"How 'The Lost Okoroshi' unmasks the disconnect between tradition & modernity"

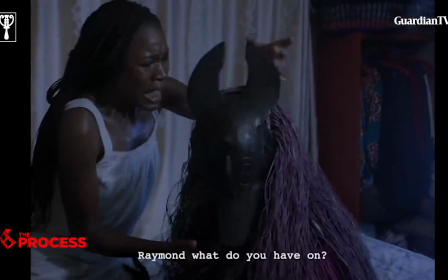(3:58)
gone berserk because he has changed,
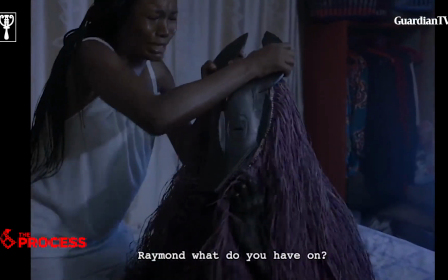(4:01)
then she's now just sobbing then she's now kind of just quiet and almost accepting this is the reality
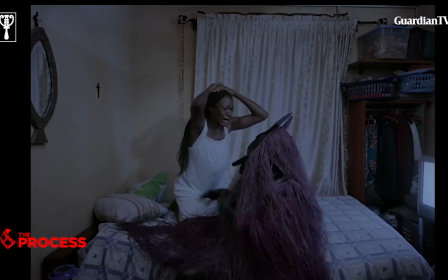(4:09)
actually she's bewildered at first she's still puzzled then she's now accepted
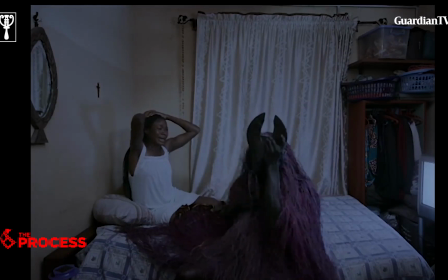(4:14)
the reality and now she's like okay this man has changed into a masquerade it's not his fault what do we do so that's that was to me the most challenging scene to film in terms of the tone of the picture
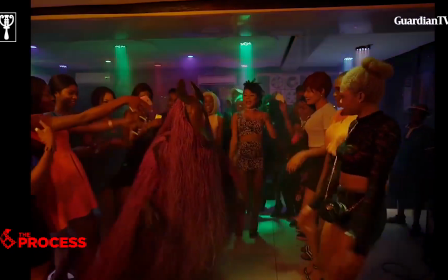(4:34)
It's a bit starky and dark, but it's humorous, but in a subtle way.
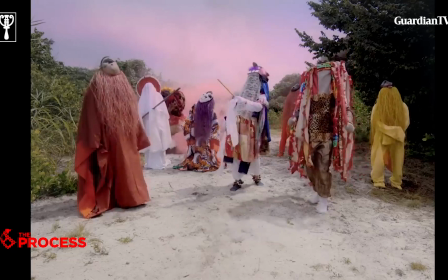(4:41)
It's a satirical piece, therefore,
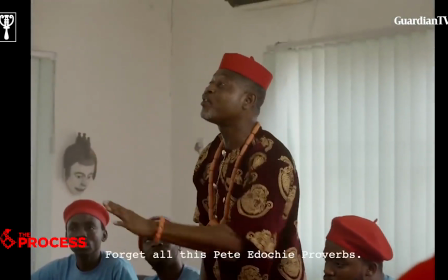(4:45)
there are a lot of things that relate to what's happening in society right now that we delve into and kind of poke fun at. But I'm one of the few people that uses satire as a tool to express my thoughts or my disdain or my feelings on certain subject patterns. You can actually get away with it without being crucified.
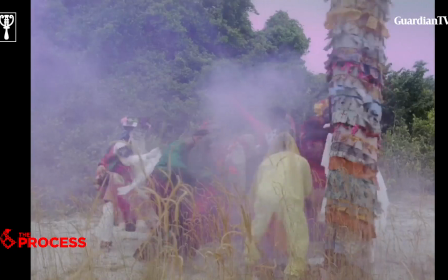(5:09)
But in terms of the tone and also even the aesthetic of the film, it has a very eerie tone and nostalgic as well.
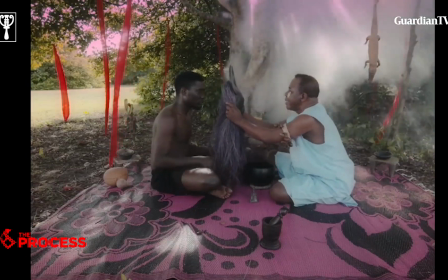(5:17)
We shot in 4 by 3 aspect ratio,
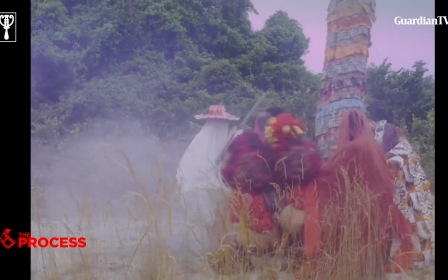(5:21)
which is the cinema box and also synonymous to pre-digital television
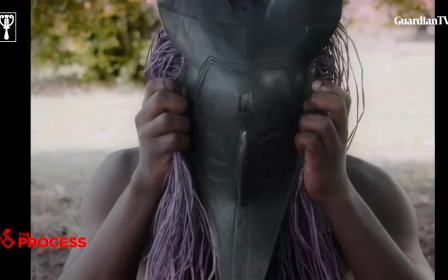(5:29)
and gave it a kind of a grainy feel.
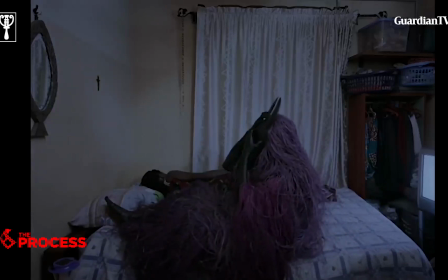(5:34)
we are trying to go for a 90s,
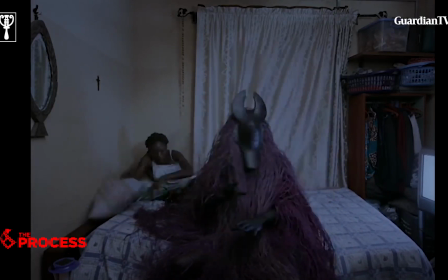(5:39)
it's an homage to VHS 90s Nollywood slash the aesthetic of the 90s indie films that came out that year like Sex, Lies and Videotapes, Pulp Fiction or Reservoir Dogs. So the tone of the picture has a very specific aesthetic tone, with the way it's framed and the minimalism. Minimalism is something that was very key.
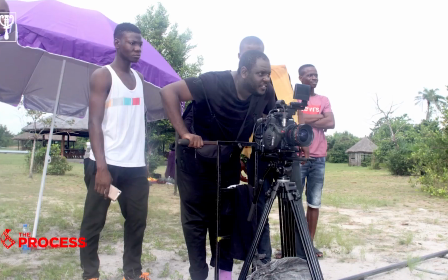(6:09)
Use of color. I'm the art director of the picture as well.
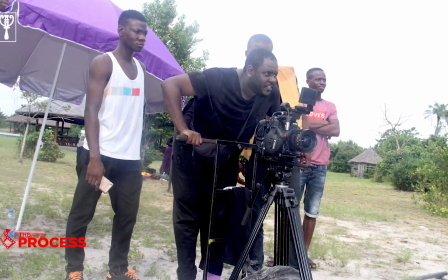(6:14)
So I treated every single shot as if I was painting, because I'm also a painter as well.
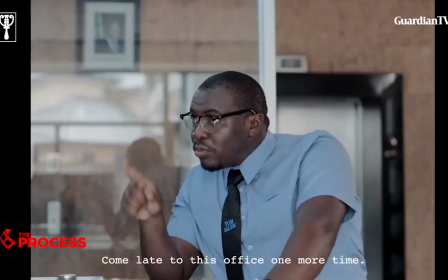(6:21)
So, yeah.
You cumulate to this office one more time. Try me and cumulate one more time.
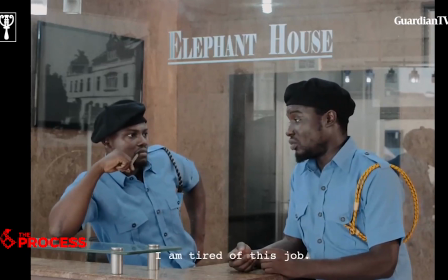(6:26) You hear everything you talk about? This work don't tire, basically. Every day, don't tire, don't tire. This job look at me. Every time you complain, eh?
I don't know if I... I tried to treat it as what it deserved, you know.
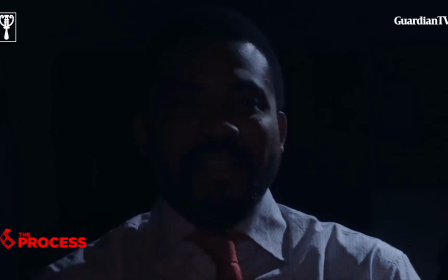(6:44)
I guess the only difference with my past film, Green, White,
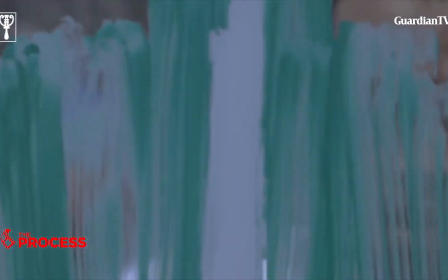(6:47)
Green, was we were more meticulous in working and more strategic and then in terms of narrative structure I chose a much more linear structure almost 80 percent stayed by the
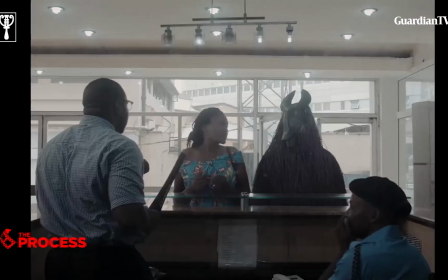(6:59)
script it was a very regimented type of filmmaking as opposed to green white green where we were figuring it out as we were filming which is a more experimental film this is very linear starts at a ends at z